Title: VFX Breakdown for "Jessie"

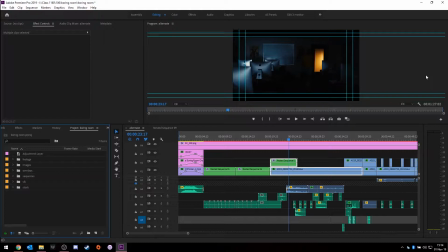What's going on everybody? It's Christian here and so today I'm going to be giving you a quick Kind of a breakdown for one of the short films I did. It's a Jesse boring room challenge So I got a lot of questions about how I did certain effects and they're actually quite simple most notably where I had
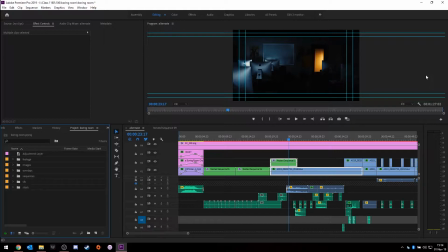The hooded man appear in the back Through the glass door and the second one is how I did a glitch effect on it so I'm just gonna show you how I did this really quick let's get my headphones on so I can make sure I hear so this is a scene in question
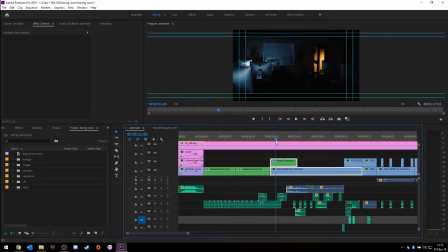and basically what ends up happening is the main character walks in and there's nothing there and boom
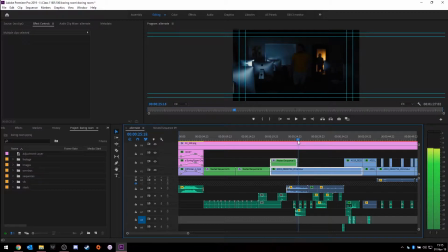we have a little glitch effect where the hooded man comes in and he's kinda just hanging out there so as you can see on my timeline right here I basically have the actual clip if I take the eyeball and take this away
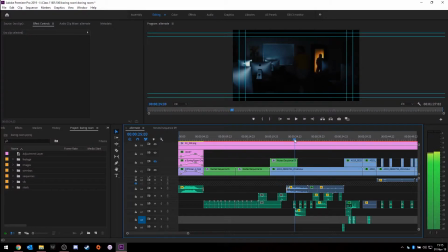basically the original clip is down here and it has the actor walk into front so you can see that here so that's when it causes the effect so what we wanted to do was we wanted to kind of just have him appear instead of having him walk in there to add more of a kind of menacing effect to it.
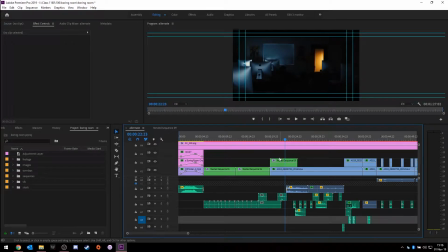So right here I then created a nested sequence after I duplicated
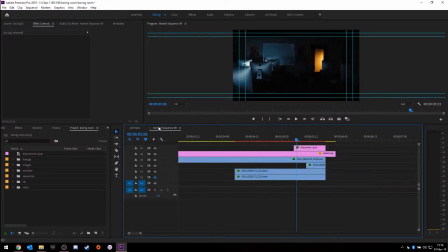this clip and moved it up I created a nested sequence and then in here is basically where I did all the heavy lifting for that clip. So what ends up happening is this clip kind of just plays out as normal and as you can see here
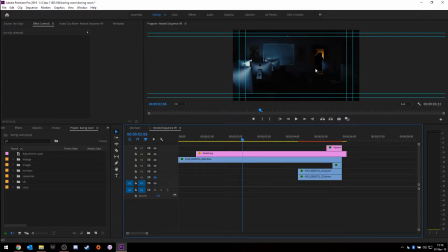with this nice black spot right here is because of a mask. So if you go in here, you could see that basically I went and I just masked a very generic path out here. And where you go to the ending right here, where you see the stack of keyframes is when really the heavy work happens as far as that movement goes.
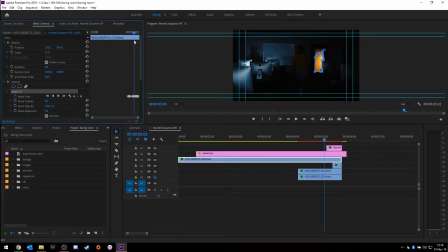So that way we can get it to feel as natural as possible without doing anything, you know, absurdly obnoxious to kind of take you out of the moment, so to speak. And the key with this is you just want to make sure everything looks a little bit natural.
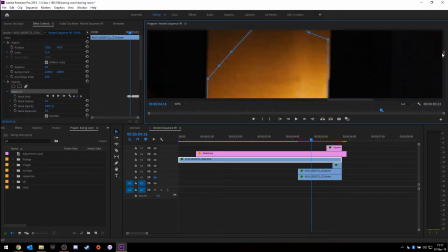So if I zoom in here, and I know I'm going to go in quite a bit, but at 400%, let me bring this down so you can see a little bit better.
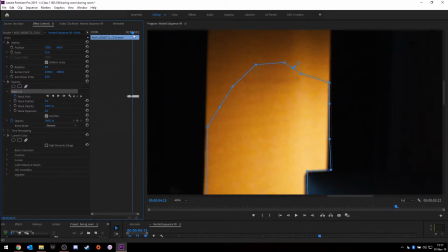So at 400% as well, when we're scrubbing through the timeline, what ends up happening is this mask right here is really going to be the determining factor of the shape
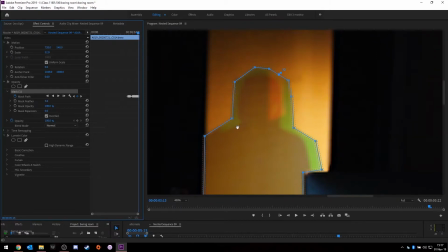of the character right here because pretty much all this glitch effect that's happening around here is kind of spreading out across on the bottom layer. So with this mask is you want to try to get it as, you know, relatively close as possible.
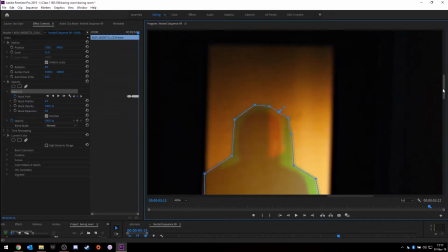That way it doesn't look too bad because if you leave it like I did originally where I basically just masked out the whole door, this whole glitch effect would appear throughout the whole door and kind of look a little odd and kind of take you out of really the moment because the effect
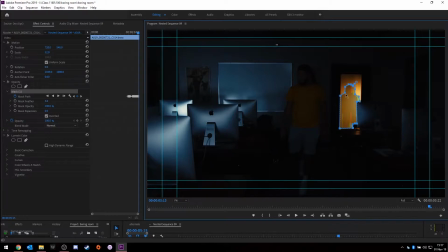doesn't look as good and as you can see I didn't really put that much refinement into it it's just very you know at least something close to being the shape as long as you know you can't really tell and if you feather it out it makes a little bit better so you can't
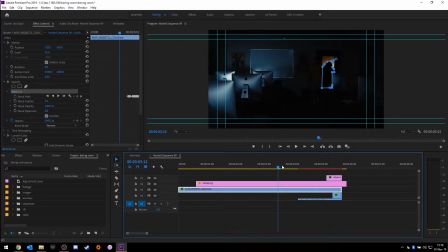really see it so what ends up happening is in this shot right here the
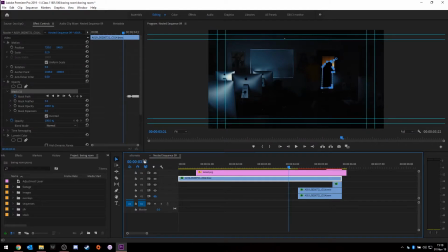reason this stays transparent is because on the main timeline,
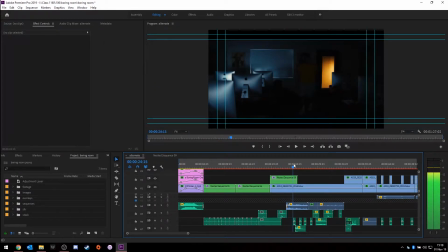we want the main character to come in and we don't want him to get cut off. We still want this natural looking light coming through the window. And one of the key components back here is you can see this too.
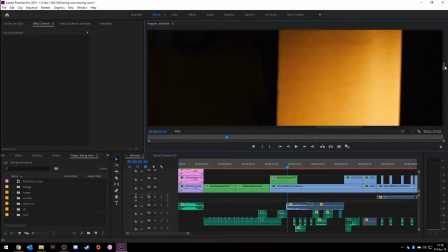And I'm going to go back to 400% on the main timeline is if you pay attention, there's a very uniform look and you can actually see it here.
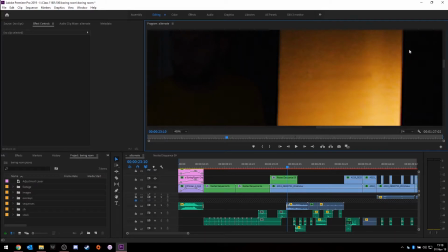It's a very uniform look as far as the noise goes since we did shoot this in lower light.